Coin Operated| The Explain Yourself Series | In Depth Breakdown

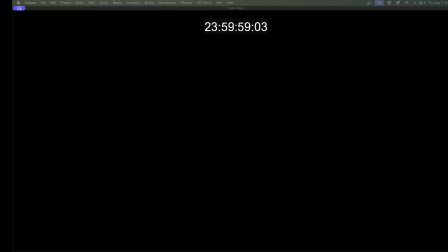[10:50]
Okay, so that is my rescore. Pretty cute little film.
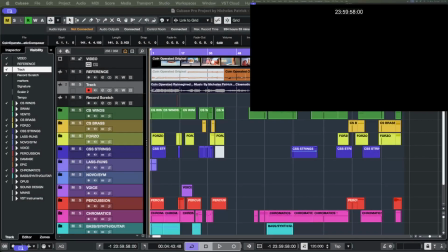[10:57]
Okay, let's switch to the DAW and let's go through this. So a lot of neat tricks going on in this film, this short film.
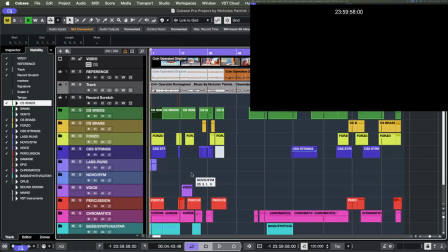[11:15]
I use a combination of tritones along with chromatic medians to create the kind of cinematic sci-fi sound.
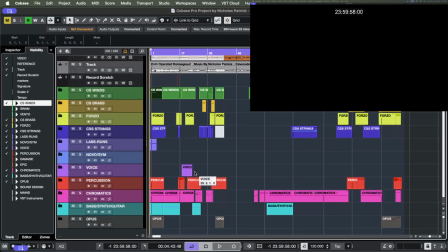[11:31]
We revisit that a few times. I use what I call needle drops.
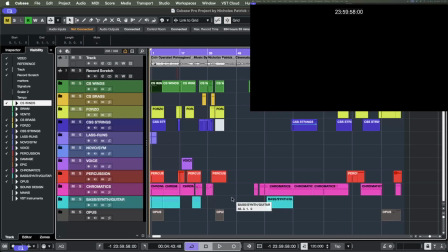[11:39]
And I use what's called Mickey Mousing, and this is where the music kind of substitutes for a sound effect. It's got a silly effect. It's when the music is really tightly timed with what's happening on the screen.
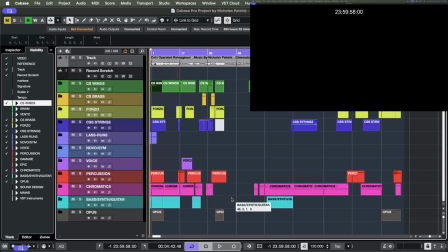[11:55]
A lot of people think Mickey Mousing is it's beneath them. They look down on it. I don't feel that way. I like it. I think it's fun, especially in animation. You can't overdo it, but a little bit here and there is fun.
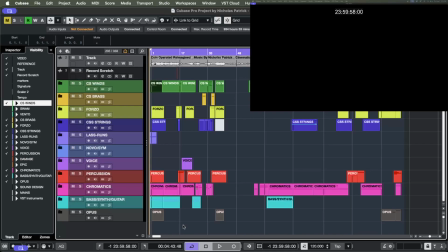[12:13]
So I use, again, some cinematic tricks, a needle drop. I'll explain what that is, and some Mickey Mousing, along with a couple other emotional shifts. Let's get started here.
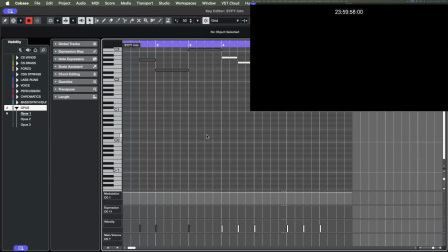[12:29]
So this big opening is where we first introduce the an effect that repeats. Let's see here.
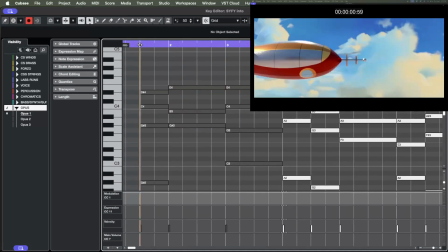[12:45]
So the very first two chords are an
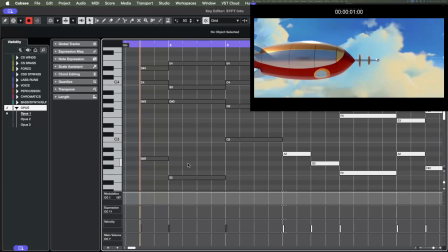[12:53]
A flat major, followed by its let's see, A flat major, and then I've got I guess that's a B major. Yeah, okay. No, it's E. E. I'm an idiot. Okay.
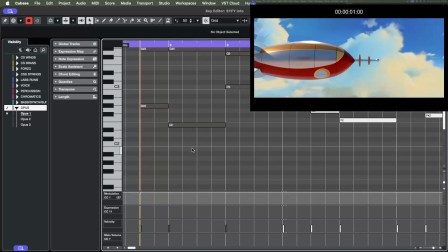[13:13]
So this is a tritone, and it has a very particular sound. This tritone chord relation, it can be used in fantasy and sci-fi.
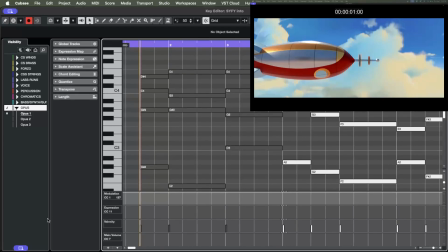[13:27]
It's got a very particular sound, and that's what I've kind of anchored this with. So let's get this started.
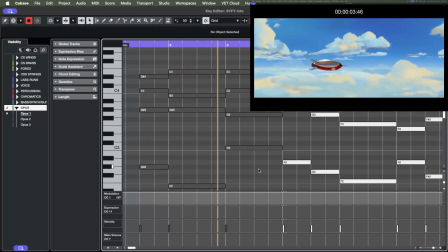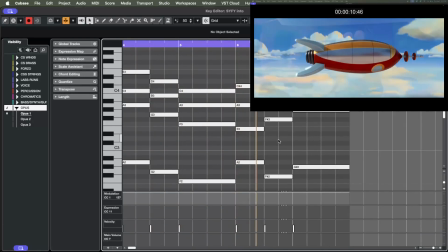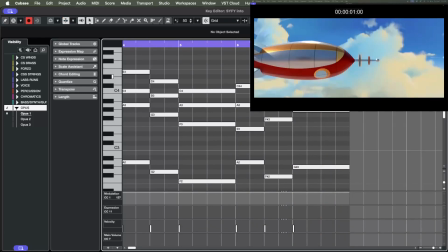[13:47]
So I really wanted a big, bombastic intro
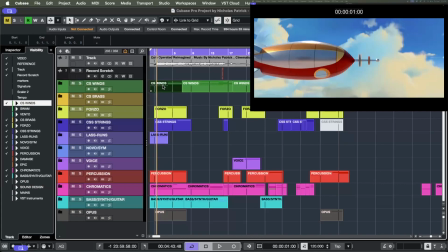[13:54]
because this is really fun stuff. One more time.
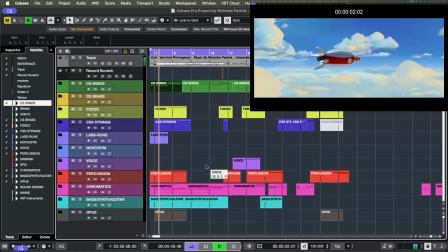[14:01]
I mean, we're going to
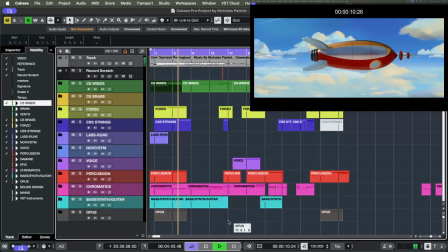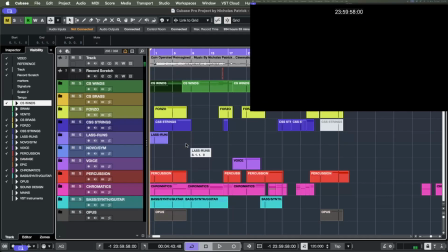[14:12]
11 immediately. So the big intro, lots of brass, cinematic tritones and chromatic medians, and there's a little bit of a diatonic feel in there. Big crashing cymbals. This feels sci-fi.
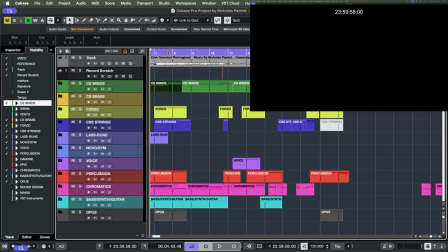[14:31]
It feels like a celebration, matching with all the colors.
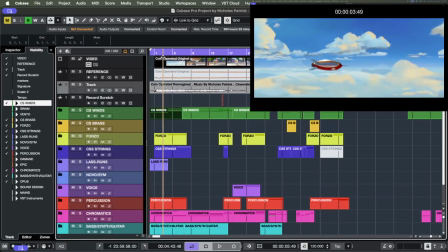[14:38]
I mean, this is a big happy moment, right? So that's why I went with that. I wanted to start big.
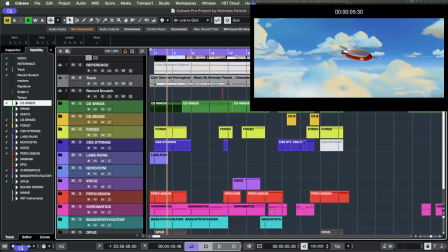[14:45]
And then when we realize, like, this is just a child, this isn't a real spaceship, this is a child's imagination, I switched to
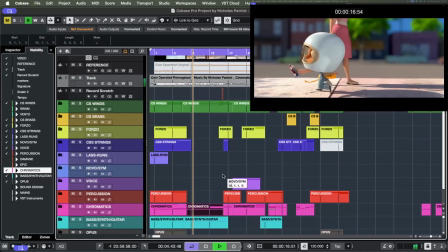[14:56]
a needle drop. So what is a needle drop?
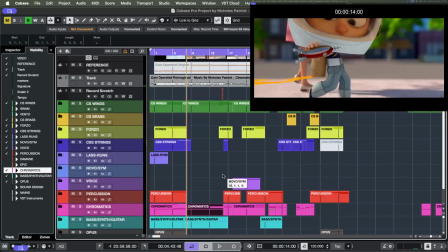[14:58]
So when you watch a movie, sometimes there's a popular song in it, some song from an artist you like. The investors had enough money to pay them to put their song in the movie.
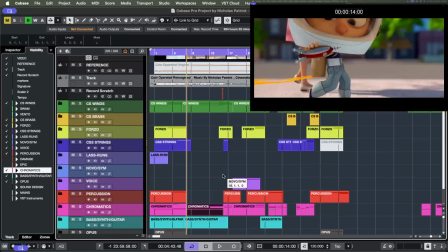[15:13]
And when they put the song in the movie, the reference needle drop is like a record. Records, vinyls used to have needles. You drop the needle and the song plays. That's basically what they're doing. They're just kind of injecting a popular song into their movie.
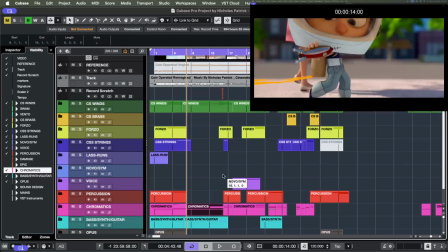[15:32]
The interesting thing about a needle drop, and you can verify this when you listen to whatever you listen to, whatever music you listen to, songs. No matter what the genre is, I don't care if it's country, rock and roll, hip hop, pop,
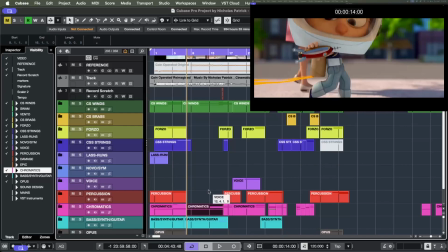[15:49]
singer, songwriter, alternative, whatever it is, songs typically only have one emotion. Cinematic music moves all over the place. There's highs and lows. It's sad. It's happy. It's scary. You're falling in love. It's all over the place, and it moves on a dime.
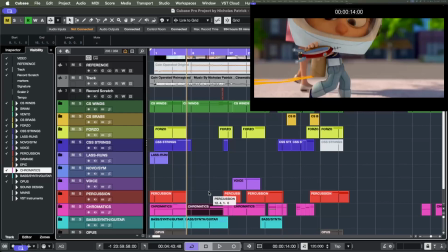[16:10]
But a needle drop, a popular song, just chugs along. It does not care what's on the scene, right? It doesn't care what's happening in the movie. And you have to be very strategic where you place it, because it might not match up with what's going on.
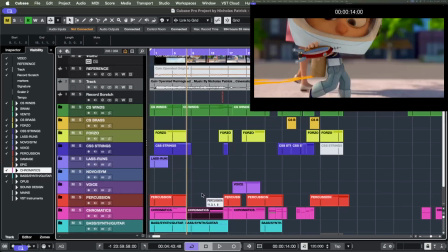[16:27]
Okay, so this little song I wrote is not a popular song, right?
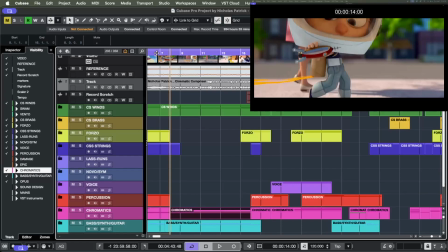[16:35]
It's not something I lifted. It is something that I wrote, but it's still effectively a needle drop because it has one emotion. It sets the mood, it sets the vibe, and it chugs along. There's a couple needle drops in this.
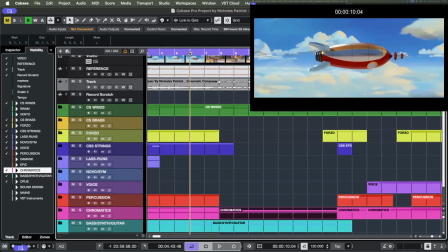[16:52]
Okay, so backing up, I went with what do you call it? Kind of a swing feel, and I wanted it to sound innocent, because this is a little boy and he's playing,
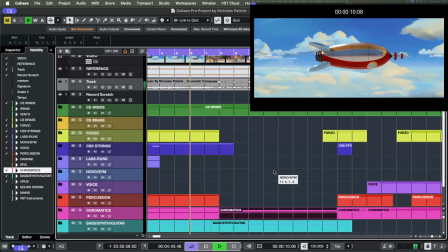[17:09]
and I really think this matches.
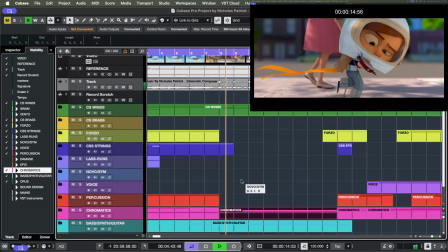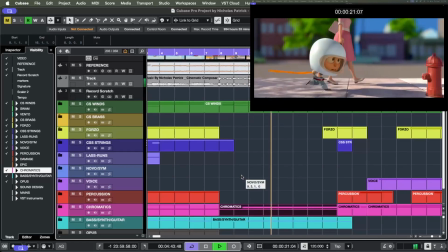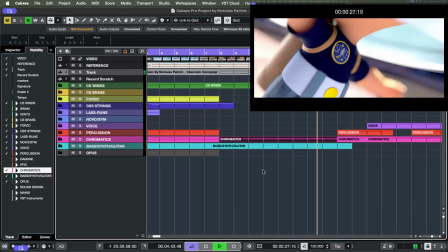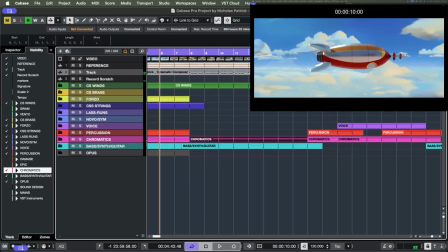[17:31]
Put in a little record scratch there.
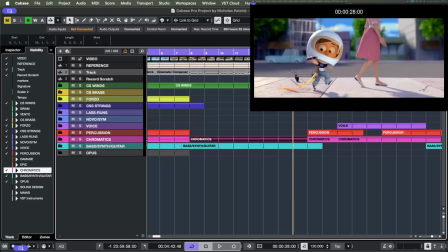[17:34]
I don't do that often, but I thought this was a fun transition to just cut the music off and switch. Transitions are everything. If you've seen any of my other videos, you'll hear me harp on this. They glue everything together. Without a good transition, your stuff's going to sound clunky.
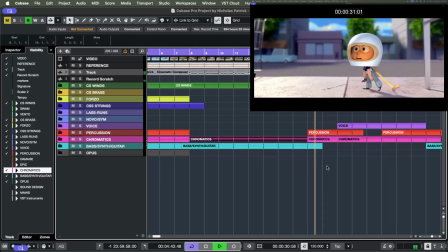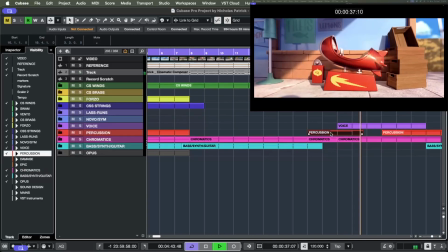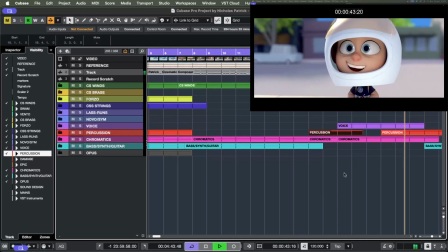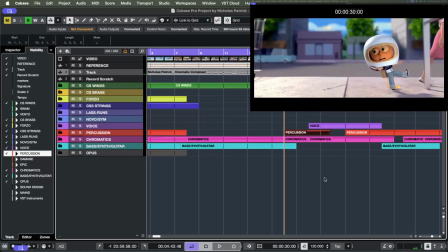[18:10]
So I do a little bit of Mickey Mousing, and then I enter in, and then I reintroduce the tritone feel that we started the short film with, the introduction. We'll hear that actually a few times.
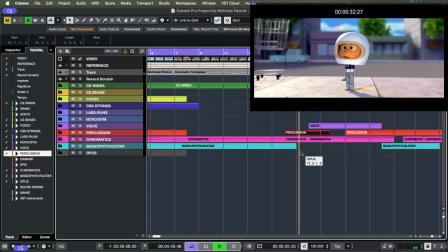[18:32]
So this little bit of music, this is supposed to give you the idea that something's caught his interest.
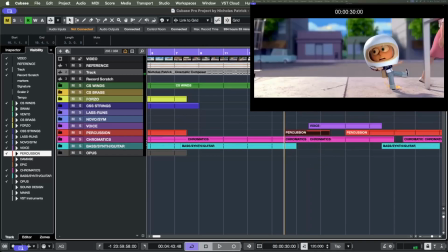[18:39]
And then the timpani roll right there, when it zooms in, it's just perfectly timed. Like the impact is what I'm really trying to get the audience to know.
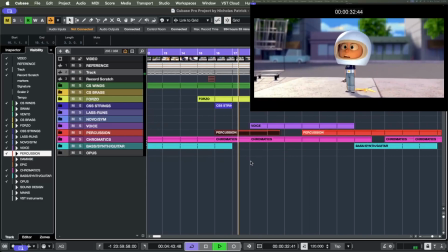[18:53]
Like, this is a big deal for this kid.
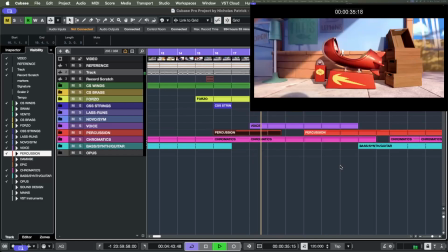[18:57]
And then the understated woo, the little chimes.
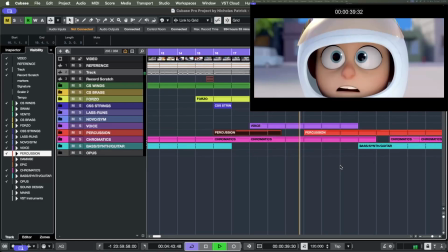[19:03]
It's very magical.